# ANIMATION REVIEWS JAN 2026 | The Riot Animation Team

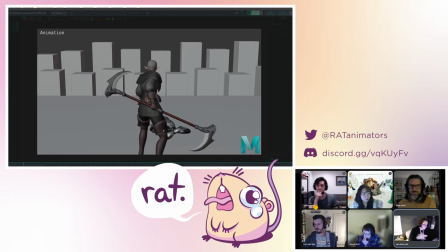81:18 Just quickly, right off the bat, double check your audio. It was as quiet as I could make it, and it was pretty loud.
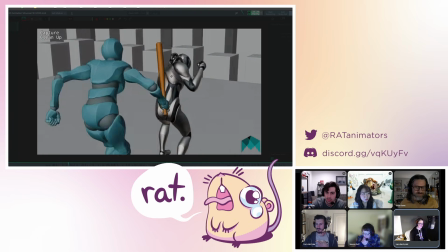81:27 All right. Any thoughts, rats? Yeah. One.
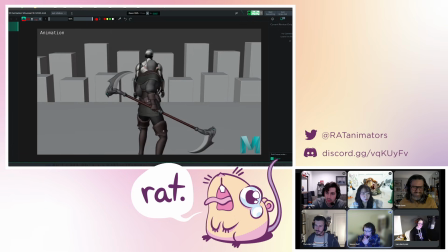81:34 All right. This one, before we press play, I was like, can we not separate the characters here? Because the overlapping character, I was like, it would be nice to have one to the side, you know, and then the bad guy or whatever, just so you can see some perspective.
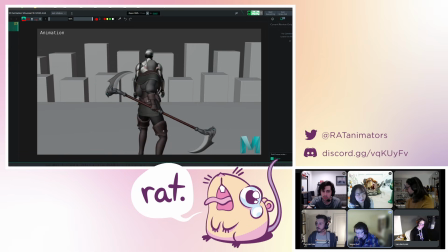81:51 Which I know you go to a few frames later, but it'd be cool to have that have had that.
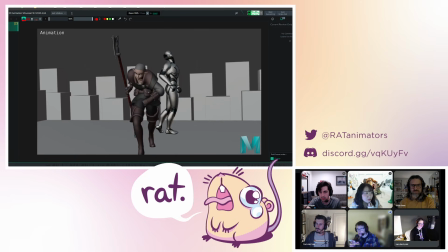81:56 Oh wow, it's like, yeah, there you go. And I know this is the same shot as the second one, just from a different angle. But this second hit,
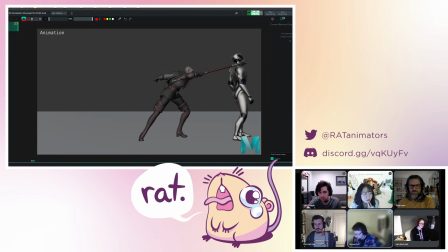82:04 especially on the side shot, like you have her, like she comes in, she does that, and then this is missing so much power for me. This could be like hugely like impactful, where she really just really sweeps forward with herself here, dragging that weapon,
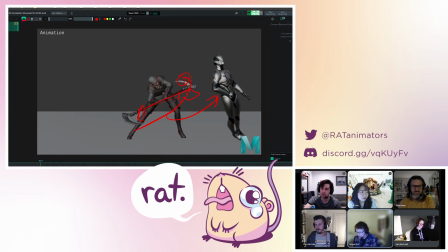82:23 and basically just slamming it into this dude's back, and that would be cool because then he's coming down, and then she hits him this way, and then all of a sudden he rebounds the other way, and you create this like he's falling this way, and then the next frame he's like inverted,
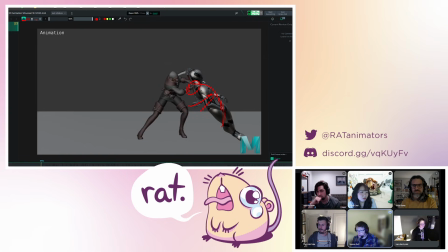82:39 basically the weight of this weapon coming in. That would be a cool moment, I think, to add that to there. And then she drops him on the floor, pulls, like maybe sticks it in, holds it for a second, and then yanks it out. That's a cool, like loads of physicality there. That would be really, really hard to do as well.
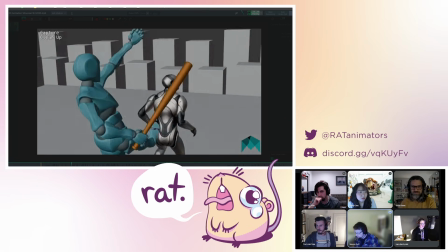82:54 So it'd be a good demo reel piece, I think. Yeah, I think so as well. It actually took me on the rewatch.
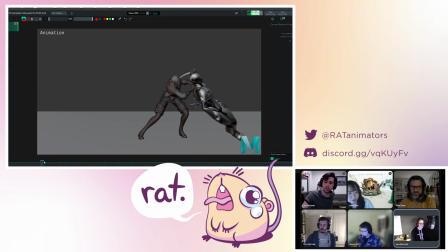83:00 I think that she's supposed to be cradling him, Oh, but I didn't catch that until I was like just looking while you were chatting. But I think like this is a takedown. She just slit his throat. Man, way cooler, more physical, more impactful if she does what you described right after.
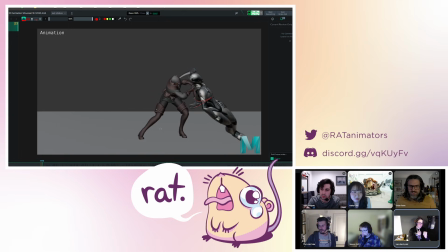83:18 Bam, really like finishing the job, scythe through the heart, and then wrenching that thing out. Why is she being delicate with his body? Maybe she's being sneaky. Who's being sneaky with a two-handed scythe? I don't know about that. Anyway, sorry.
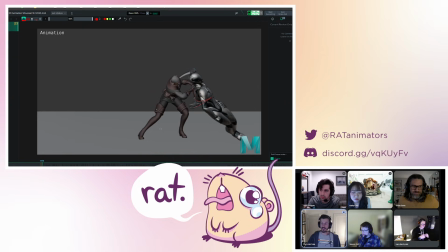83:31 I think what you guys both said is a good observation of the situation where someone doesn't get to explain their thought process to us. So now you have to hope that you're doing something well enough to nail exactly what you're thinking.
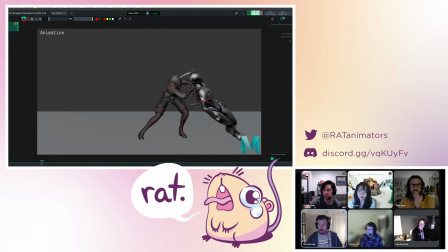83:46 And it's tough. That's one of the toughest things is, being like, oh, this is what I'm thinking. This is what I want to be portraying in my animation. Then you show it to someone. And if it's something very specific, it's going to be a lot harder to really figure out to get other people to like, oh, this is actually what I want.
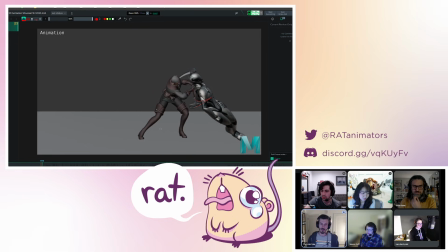84:02 So I think that's a good learning opportunity. Is we're not in your head. We will see things a certain way, and we might be giving notes on something like that as a totally different take that you had. So. And I do think that, just to then talk about the concept here, I know we're supposed to be talking about the general reel,
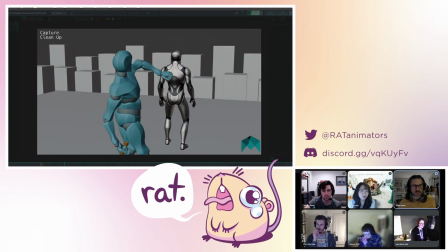84:21 but having like one of my general thoughts of the whole reel is the same as from the last one,
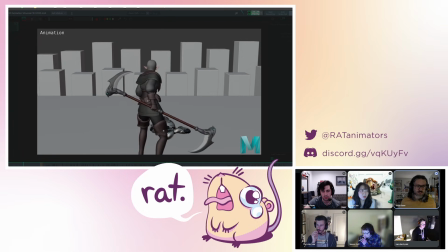84:27 which is there's a lot of stuff that feels very even and very like kind of like real life as opposed to like animated to,
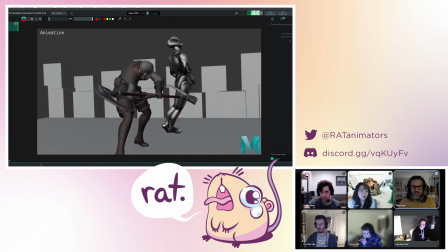84:35 with like exciting timing and texture to it. And so like, even if this was the concept you're going for, which is that, oh, they like slit this guy's throat and then they catch them to be silent, I think you could make that work,
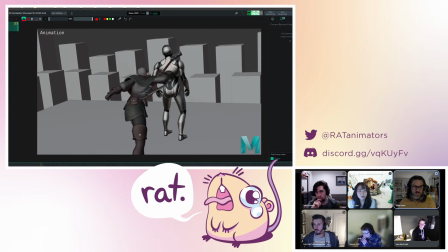84:51 but I would push it way, way, way further. Like when the throat gets slit, have it be like, it's like right? It's like incredibly violent. And then contrast that with that when this catch happens, like right now, it just sort of like, oh,
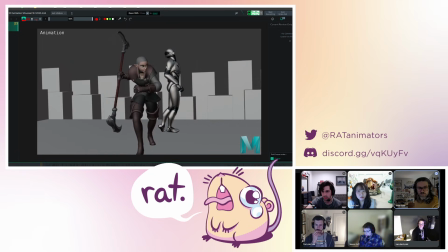85:07 it like slides down to the ground. Have it like actually feel like she takes the weight of it and really slowly, gently, like lets it down and slides off, right? And then maybe even like once the blade's like out from under, she like zips a little bit, like she's like done with her job, right?
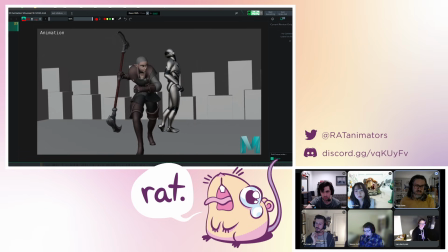85:22 And so even just with some like spacing and timing changes to the existing shot, I think you could better sell,
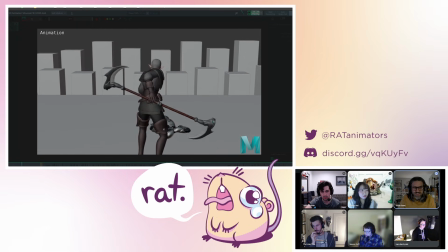85:30 what's there and this idea that you're trying to sell. Like if just as she was about to, like lay him down,
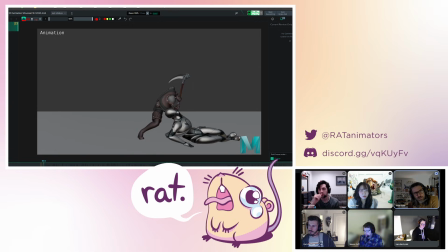85:38 it's like she's like gently resting him at the very end on a little pillow by adding like 10 extra frames to that as she slides that out from under him, and you get to feel that like as the blade kind of comes out from under him. Could be like,
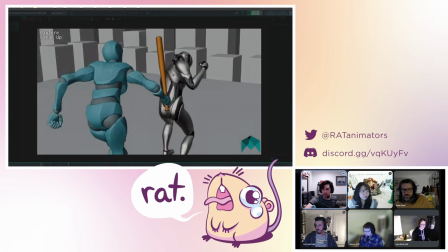85:56 I think overall with the reel, we run into that thing that we talked about before where it's like there might just be a bit too much redundancy.
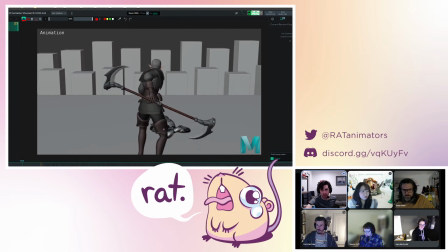86:04 I think I get the idea that this shot here is like motion capture in comparison to this shot here being keyframed, but because they're the same concept,
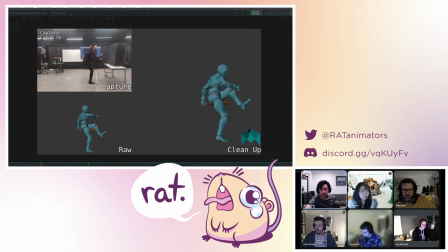86:12 it kind of isn't as like interesting, I feel like, to watch.
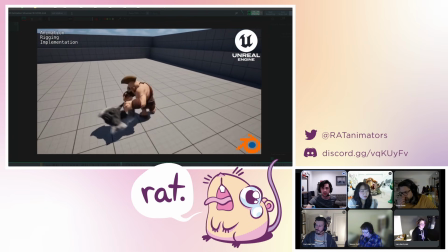86:18 I think if they're gonna do like a motion capture thing, I would want it to be like a different concept or like a different idea.
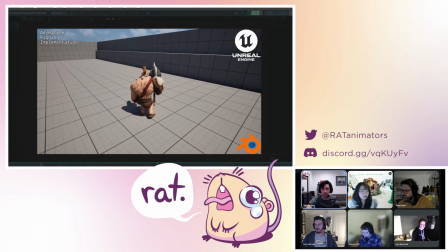86:25 So it shows that like, yeah, you could do keyframe and you could do motion capture, but you could animate in different contexts as well.
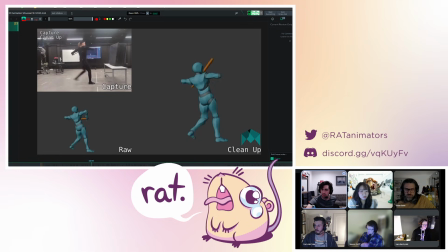86:35 I have two more notes unless other people want to talk. Go for it. Do it.
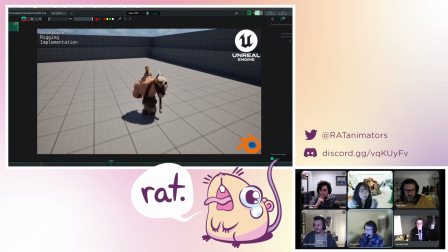86:41 this guy is a pretty bad rig to use, I think, especially because you can't see the legs or anything. And this whole bit is just like a solid block that never changes shape, right? So it can't.
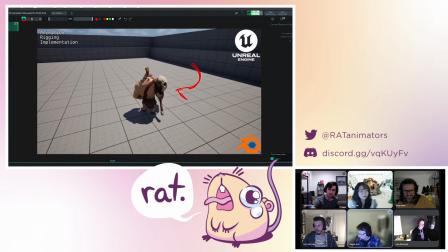86:55 So when you're doing a jump, you might want to like pull the hips up and have the legs do their thing, whatever it might be, and the arms come up or whatever. But you can't. You literally can't really do it with this guy. You can't experiment with shapes and line of action and stuff. So I would be tempted to replace this guy because his jump is like,
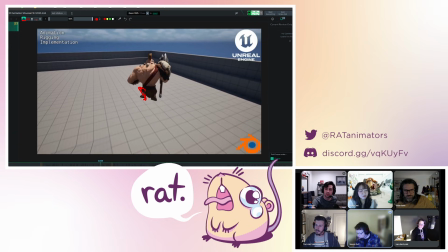87:15 I mean, you probably get the knee out or something there or something like that, but it's just hard to do stuff with this guy in this context of what you're trying to do in Unreal.
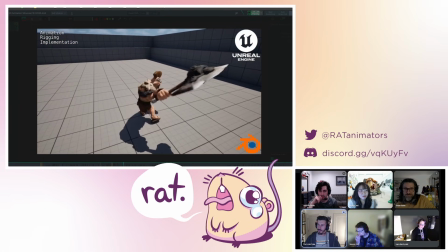87:23 You could adjust the camera and pitch it as like a Supercell game. They're like, like if the proportions, like, oh, I wonder if there's some realm where it's like, oh,
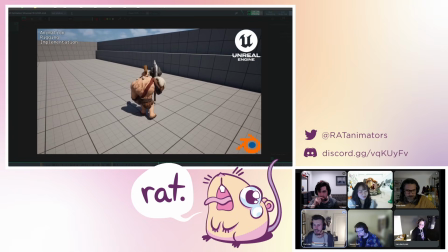87:32 this might read better or work as a top down, something of a different style.
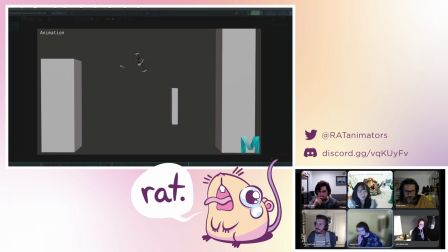87:38 Yeah. Okay. And then this shot, I think this is really cool. This one, lots of cool shape changes and things like that. Something that jumped to mind. This harks onto Skylar's point about timing and stuff. So you could apply his feedback to this as well.
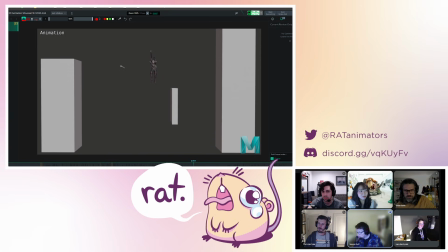87:56 But my last thing is this screams for me that she should chop this this block in half basically at the end. She comes down with a giant like slam, like a slash or something, because you just she's right there, she's poised, she could just cut it in half at the end.
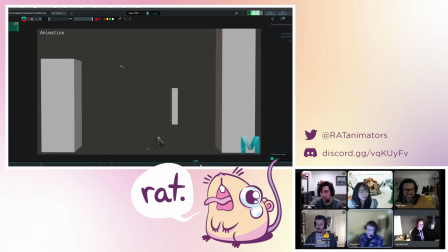88:13 It'd be cool. That was it. I have one editing notes.
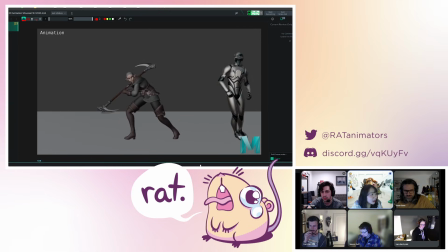88:18 Like when I watched it the beginning, the part, I saw lots of the unuseful frames. Like after here, like you see like characters not moving at all, and then it's like it's tons of frame, and then it happened a lot in between the shots.
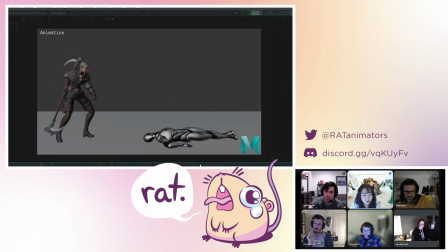88:34 So maybe delete it or just putting the breathing animation so make it more useful there.
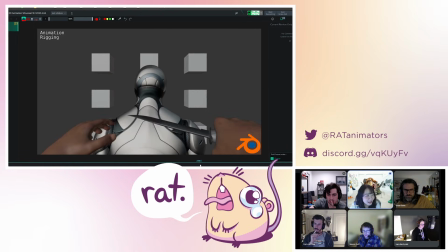88:39 And then also as a fallen animator, I saw your gun animation here.
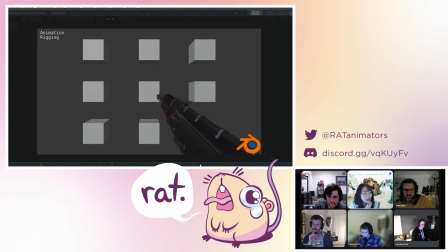88:46 And then when I saw that, like I cannot see any weight on it. So make more weight and then like powerful reaction with something with the action.
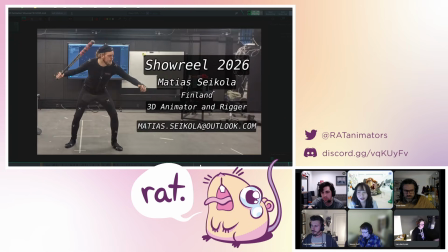88:55 So yeah, because now it looks like very light. So making more powerful for putting the actual deal.
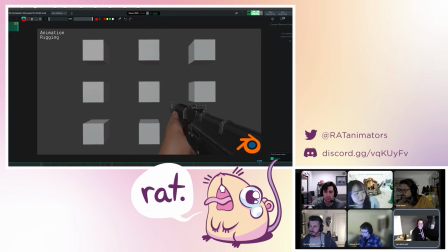89:02 Yeah. It also has something that I'm only noticing because we're looking at it now. It does this thing where it sort of starts in one place and then you're like firing and it goes out. And while you keep firing, it sort of starts, goes out, and returns to almost the exact same location, which I feel like if you're going to continuously fire, it ends somewhere very different.
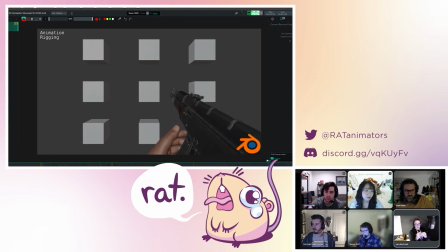89:21 And then you'd have to sort of reset between the firing. There's not a lot of weight, and there is like a drilling motion that ends up being repetitive when you see it on a loop.